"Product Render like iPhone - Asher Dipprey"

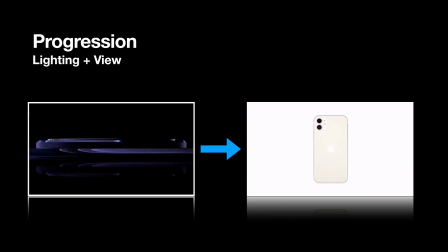You know it's shiny because it's reflecting off of its own wallpaper, but it's really hard to even tell what you're looking at or what the changes are to the previous iPhone, or even that it's an iPhone in the first place. The view also changes. You could see it's really tight. We don't quite know what we're looking at.
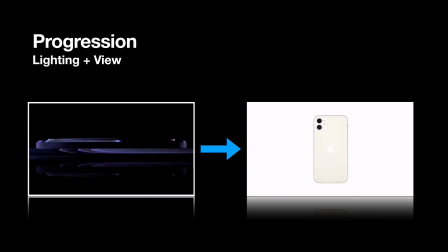By the end of the ad, it's blatantly obvious that we're looking at an iPhone. It's right in the middle of the frame, and you can see the entire thing. Same thing with the music. It starts off really calm and mysterious, and by the end of it, you get whistling. It's all hype, and it's one of those feel-good ads. That is what I mean by anticipation and story, is that like stuff is slowly progressing throughout the ad.
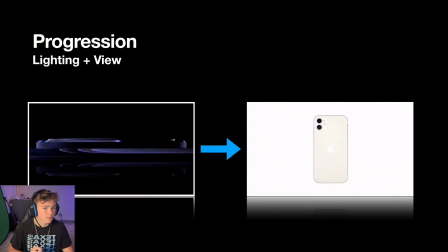And once they show you that, they want to put their branding in your face as fast as possible. So that's why they'll hit you with iPhone 11.
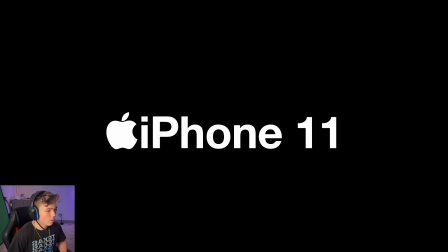And this is a big part of Apple, is staying on brand. It's really important that they stay on brand, and it's just nice, clean logo. It's something like Apple iPhone 11. That's very simple, easy to remember. You can go to a store And remember that, it's stuck in your head.
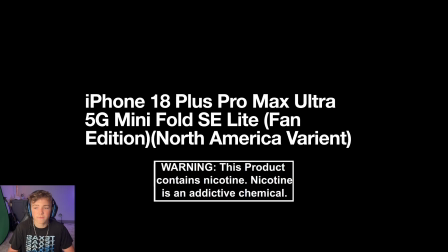It's a lot better than something like iPhone 18 Plus Pro Max Ultra 5G Mini Fold SE Lite Fan Edition, the North America variant.
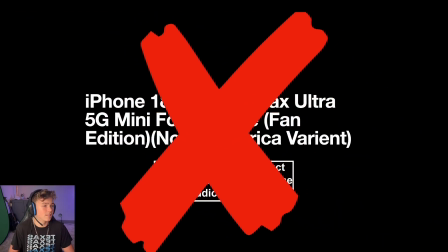This is something that we don't want because it's not as memorable as something as simple as the iPhone 11.
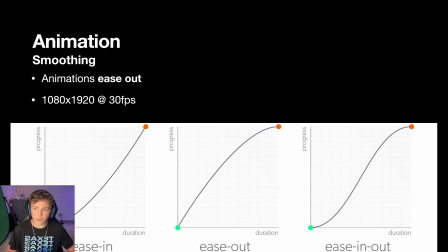When it comes to animation, it's the movement of the products. They use ease out animation a lot, so quick movements that start off harsh and then fade out slowly. That basically exaggerates the ending smoothness because that's the part that you look at versus the beginning that you don't quite notice because it catches you off guard.
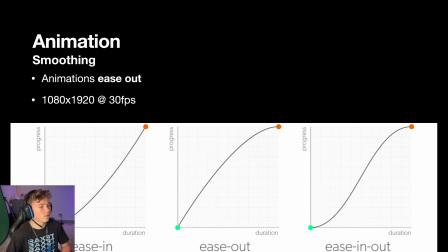The only time I've seen them use ease in animation is whenever they're dealing with magnetic things such as a MagSafe case or an Apple Pencil. You can see whenever this sticks onto the iPad, it starts off slow and then snaps really fast. That's the only time they use ease out animation,
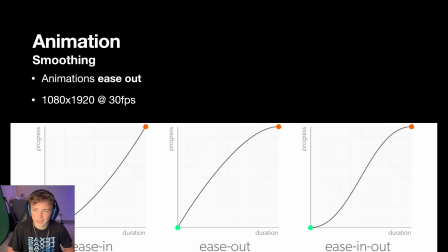and I highly suggest that's the only time you use ease out animation because it gets really easy to screw up an entire render by using the wrong kind of animation. Long story short, ease out animation, really dramatic curves, that'll get you the best stuff.
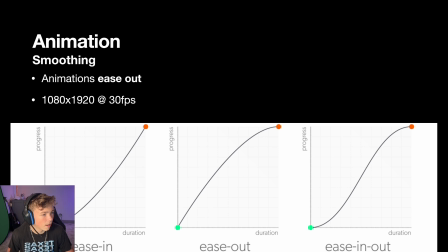I'm going to switch over my screen to my full screen, and that's that.
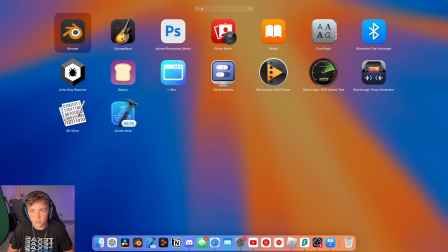And I will show you a little scene inside of Blender. Look at this.
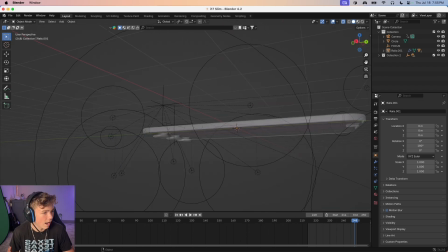So this is for my latest render, the iPhone 17 Slim concept. Whenever you're modeling this, it's in three main parts. The rails is one, and then the top and the bottom. So I'll just give you a quick walkthrough of the exact steps to model this.
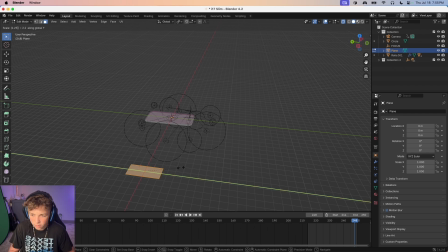You want to give it a little, like 2.25. First, you start off with a plane that you extrude.
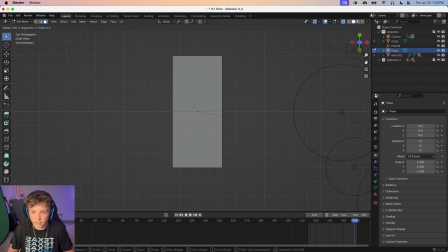Normally, I would use a reference photo, right? But start off with a plane, and then from there, you just bevel stuff.
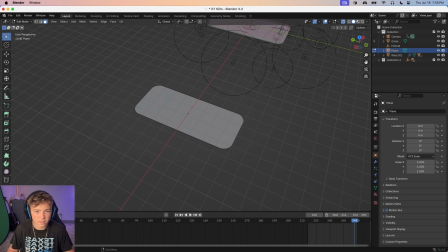I'm not going to use a reference just to save time, basically. And then make it as thick as you need.
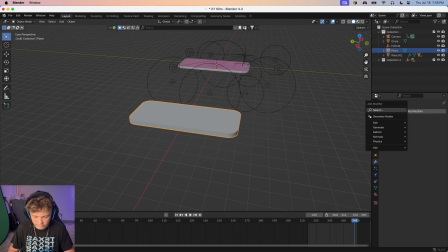And you want to make sure that you're adding bevels around basically everything. So you could just use a bevel modifier.
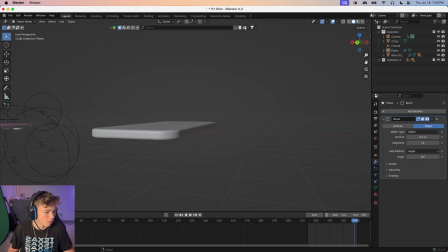Get that like rounded look that they started doing with the iPhone 15. Am I using any additional plugins? I don't believe I am.
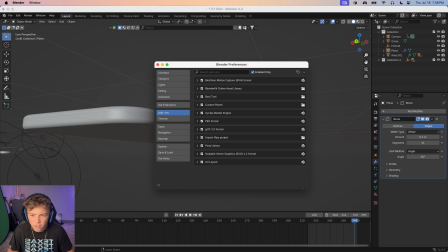Here's what I got if y'all want to screenshot this. I have Bool Tool. I don't know if I've custom Planet, but I'm not using that for this, obviously.
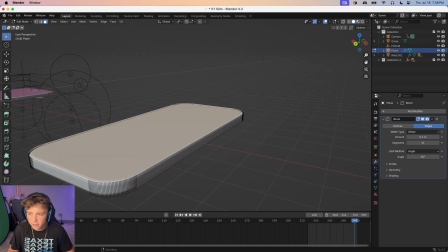Once you have that, then I like to come in here.
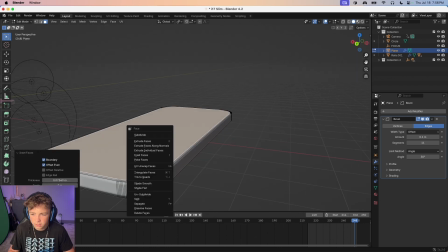You can separate the screen as an object just by separate selection, and then same thing down here.
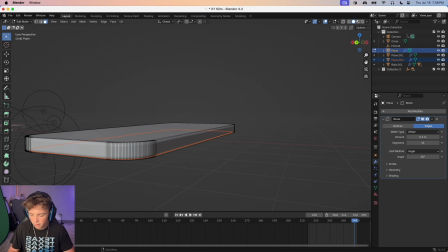Make an inset. Like I said before, normally in regards to the reference photo, you can separate this and add your texture here.
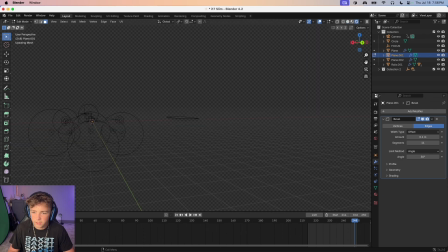Texturing is another huge part of making these renders. You could see over here on my model, if it would start rendering, that'd be nice.
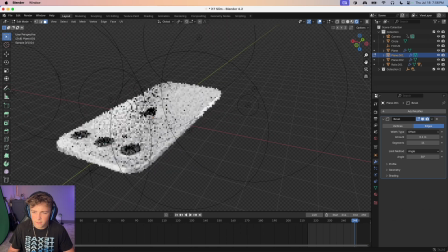There we go. You could see how we get like the shiny Apple logo and the glass around the cameras. This is probably the most frustrating part of making these concept renders, is getting the textures to look right. I have to change the textures every time I like shift angles and I make a new shot. The textures are a little bit different.
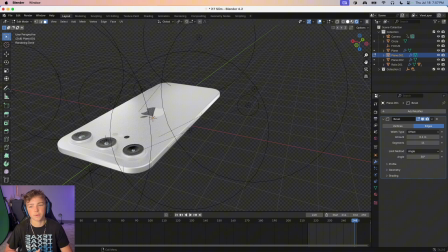The glass is a little bit less see-through depending on how much light is hitting it.
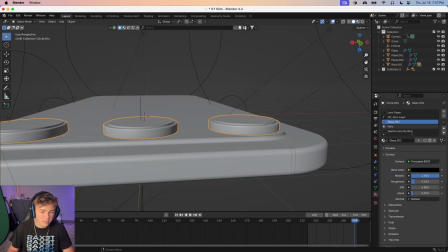I'll start off with glass on the lenses because this is a big part of my troubles in the past.
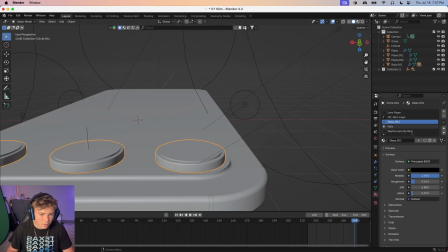It frustrated me a ton, but I figured out the best way to make glass for this specific use case for an iPhone lens.